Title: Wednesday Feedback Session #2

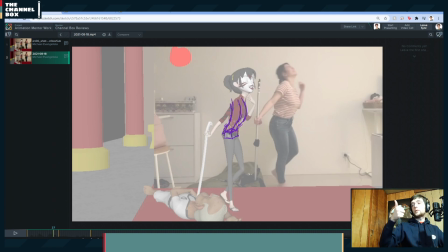Okay, we're all good. I wasn't cutting out. Cool. I just wanted to make sure because I have been having internet issues all day, so I wanted to make sure I wasn't cutting out. So, in that case, we'll just continue on.
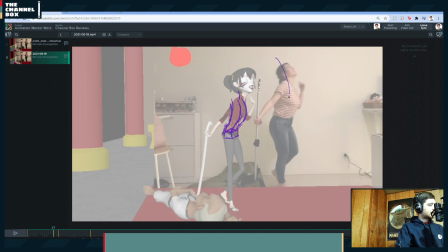Again, really trying to get this line in the body a really. Again, with everything subtle, broad, pushed, you're always gonna have lines, and lines are always gonna be leading your pose in a direction.
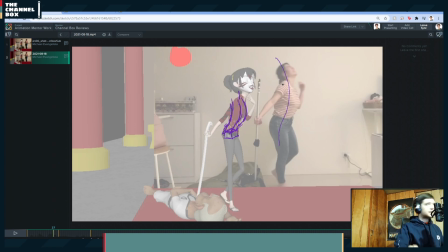So what I mean by that is if I'm leading with the hips, at some point, my hips are going to be farther than everything else.
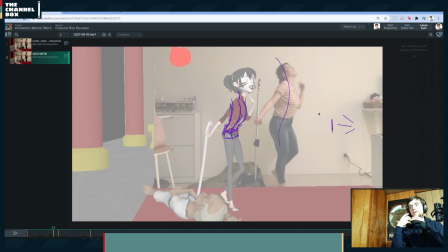And so you can infer directionality, you can infer force with leading edges. And so the way one of my teachers put it, think of it as, think of force, think of motion, think of movement as like a water hose, right?
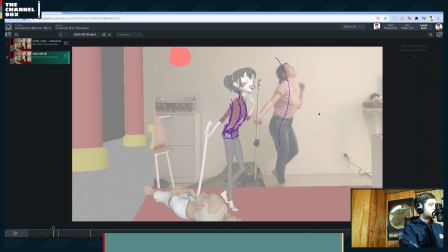If you have a line like this, water cannot freely flow through this hard edge, and so there's going to be no movement. That's why squares, boxes, hard lines are static. And so if you want to show motion, movement, fluidity, dynamicism, force,
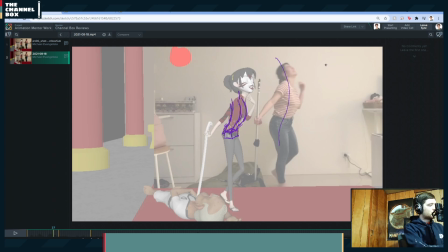you're going to want smooth, clear lines. So for example, this kind of a line, it's moving in this direction because this is the leading edge, and it's moving with force because everything is smooth and water. If it was a water hose, water would be running perfectly, very quickly, all the way through that line.
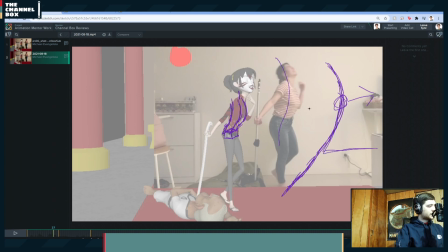If you had this and then a line here, well, then you've killed the force, and that's not a very dynamic moving line, if that makes sense. And so with everything, try to show leading lines and moving edges.
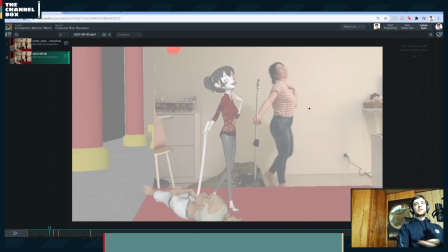So she's leading with the underside of her chest, and so that's the leading line. That's why I'm trying to get that out there to show like she laughs and she leads with the underside of her chest, so that line should be leading.
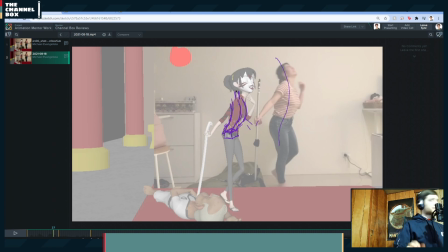and then getting the neck back there, because if the neck is in front, then she's not leading with the lower chest, or her neck and her head are slowing down the force of that laugh, in which case it would kind of like hurt her neck for one, but also break up the action.
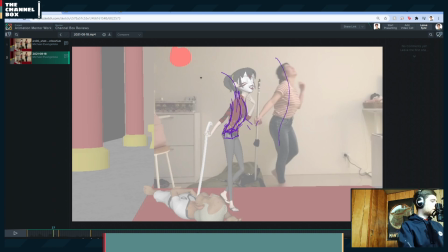So try to get a nice clean line going all the way back. So you try to get the head. And again, you can always tone down how much I'm pushing this, but the principles should always stay the same.
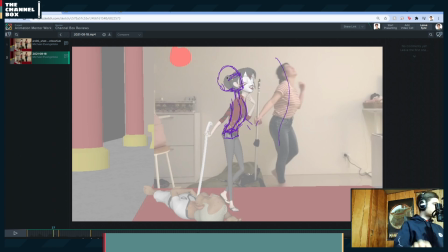The principles of having the whole line, the only difference would be instead of this pushed line like I have, you would just tone it down. And you can tone it down as small as you want, but the principles that I'm saying here are going to be the same no matter what.
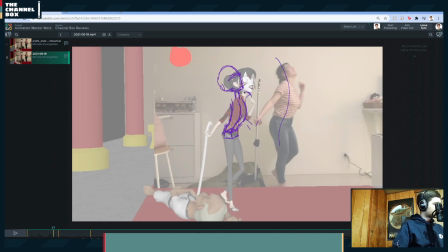So then trying to get that hand, I like the hand pose she has in her reference, so I'd try to keep that more turned out to the side. I think that's really cool. I might, though, try to
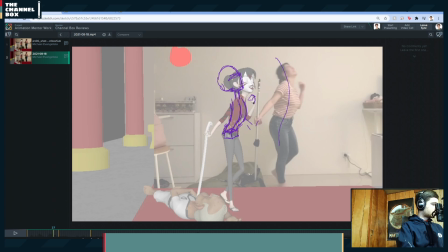push it out like this. Something along those lines. And again, do what you need to, what you have to rotate
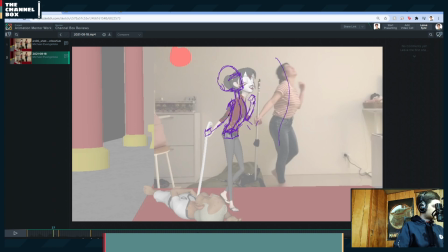her hand upwards and get a nice bend in her arm and move that sword. And that's going to bring me into another quick demo that I'm going to show before I move on with the critique, because I'm noticing it all the way through your shot that when you're doing a constraint,
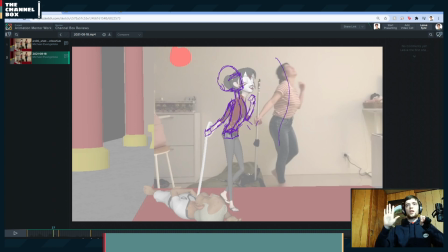the hand is planting straight onto the sword and it's moving 1-to-1.